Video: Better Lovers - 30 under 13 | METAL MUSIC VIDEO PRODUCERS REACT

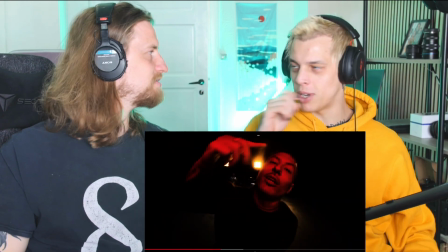(3:40)
yeah one figure like yeah it's about to I'm pretty sure they just had it on like
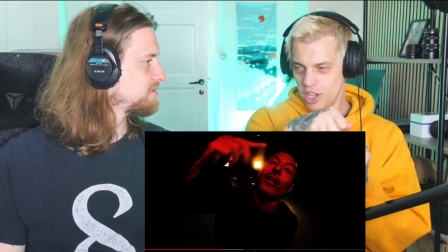(3:45)
it's called staying yeah Stan and just because it yeah like square almost
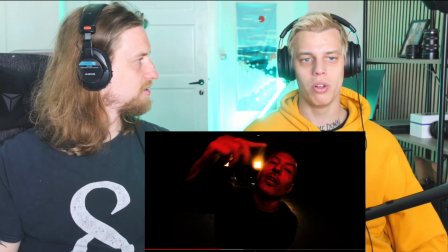(3:50)
square movements with camera exactly but it looks really really cool and you do they know if you can see that the guy who filmed
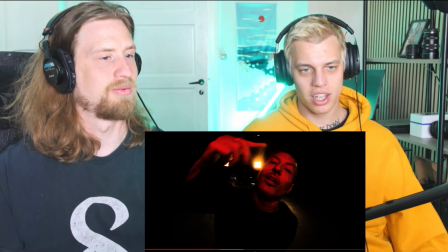(3:56)
it knows the song because it doesn't sync with the beat exactly sick looks like the whole song and vibe so far just again this it's just a performance
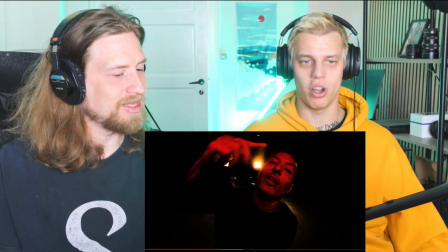(4:04)
video but they're just killer it they look really cool yeah and they got like their signature moves everybody of them is like veterans yeah exactly
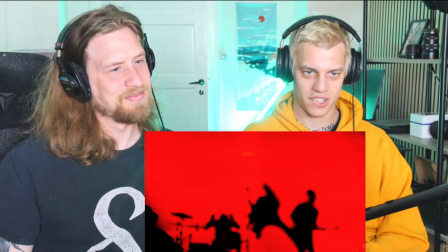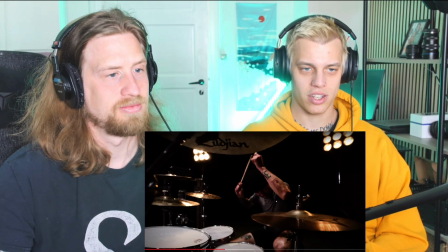(4:22)
so this is called a dolly zoom it's pretty cool so like the camera goes in and then you do that you zoom
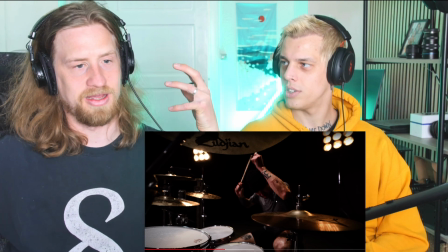(4:29)
out in post or with the on the lens and you get this like kind of feeling of the camera the background moving the other direction that the camera is in there.
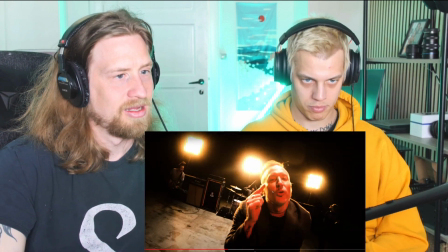(4:37)
Look at that again. So cool.
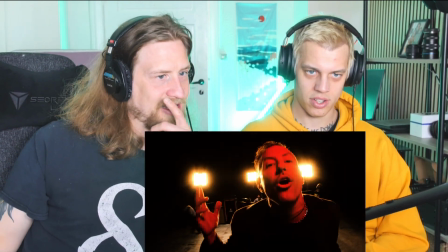(4:44)
Yeah, they do that again. Yeah. And again there. Super simple effect. It just looks sick.
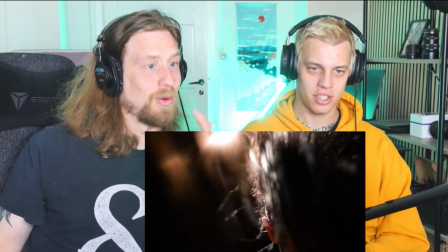(4:50)
Definitely. Whoa, slow. Inverse.
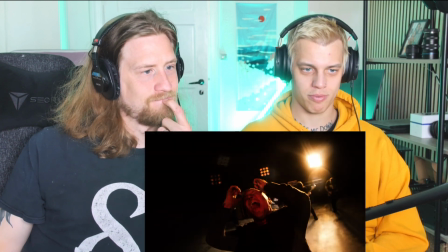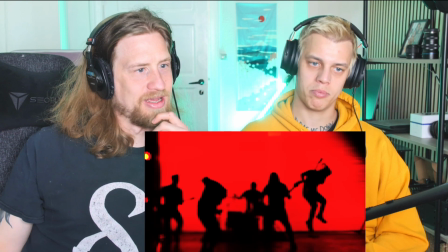(4:58)
Something out.
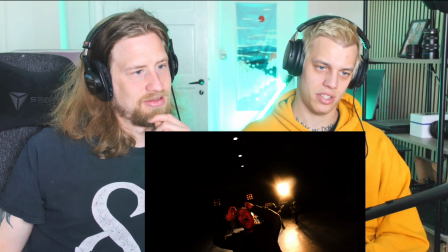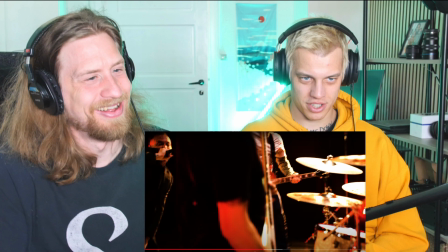(5:06)
Sped it up. That is so fun. Oh, it starts.
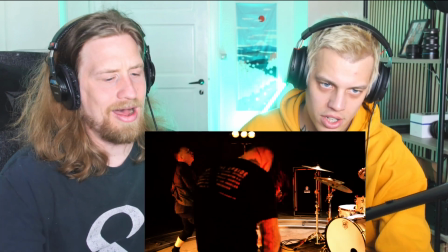(5:15)
Wow.
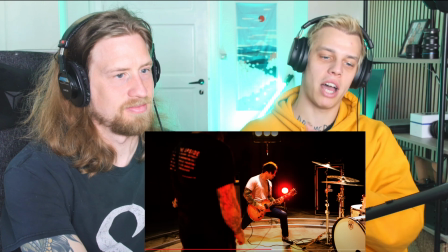(5:16)
That's also one of the things we always talk about, which they get, like, at some point, like, maybe half-ritch, you need to introduce something more, especially if it's a performance video.
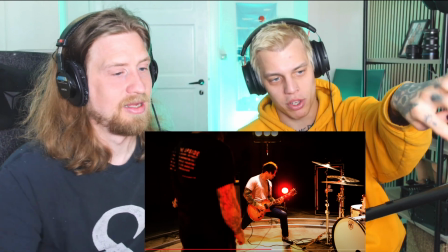(5:24)
And now they introduce, like, the rotating shot. You can see them on the tracks around here. Yeah, it's so cool. Let's see that transition again.
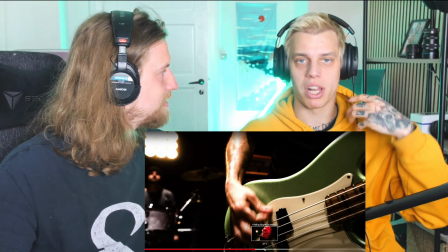(5:30)
And also fits, like, you can see, like, the guy did it it was very like okay the music is like this is a fast bar so the editing is faster
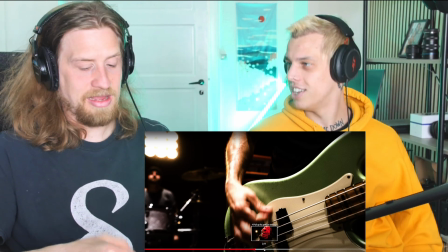(5:37)
now and we start doing the circular like spinning around yeah it probably just had him just do that motion on the guitar and
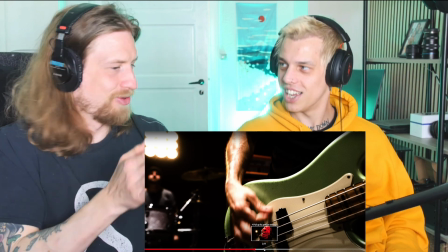(5:42)
just just do that for like a minute and i'll speed it up so it looks like it's only like five seconds so fast
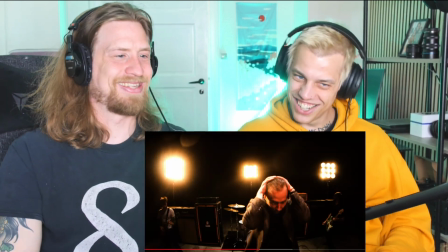(5:51)
That's so good.
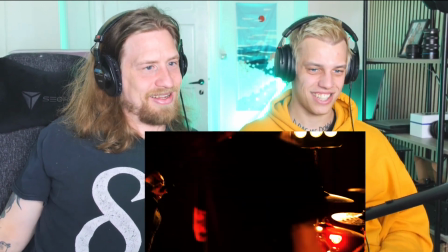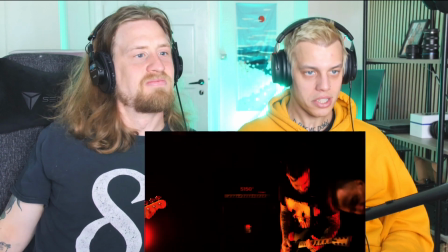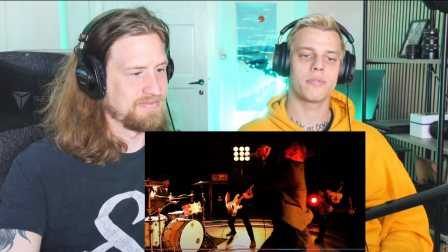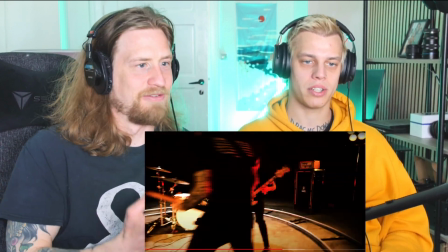(6:10)
That's a weird fast taste.
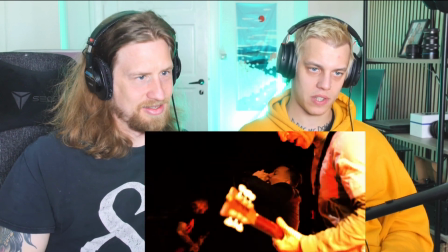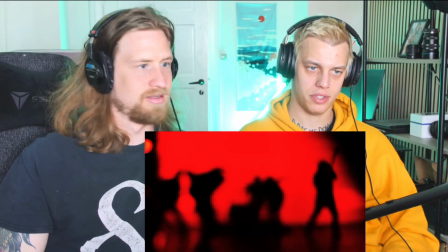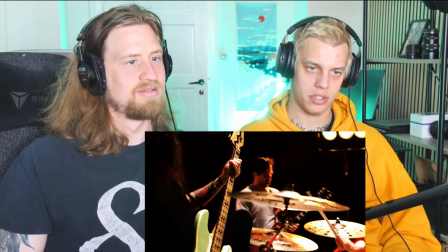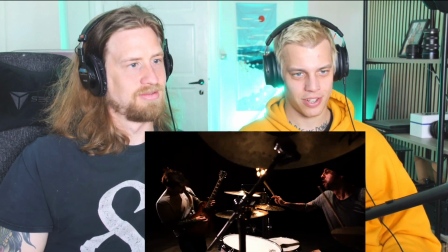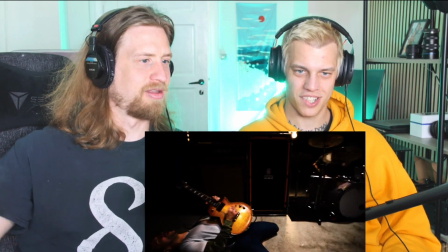(6:36)
That's actually pretty fresh. Yeah.
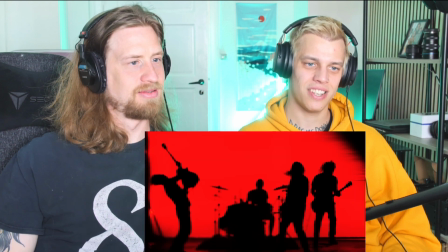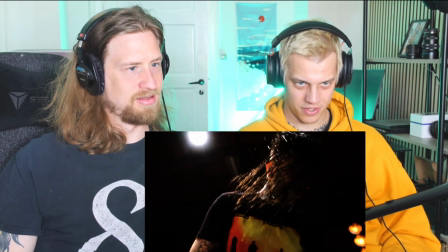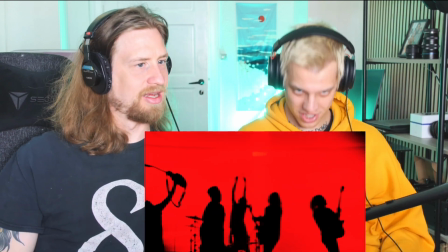(6:52)
Oh, is that the tracks? Yeah, he's on the tracks, yeah. Probably how they made that.
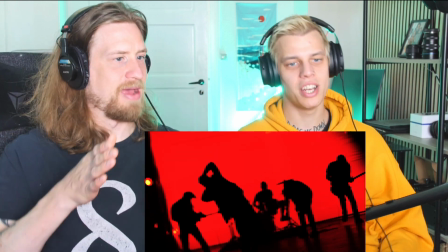(6:58)
Yeah.
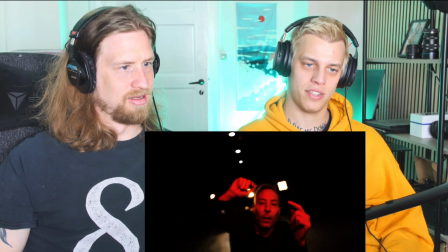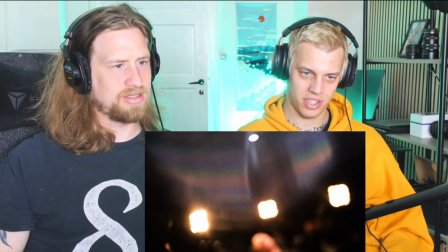(7:06)
Okay, cool. That's such a huge idea.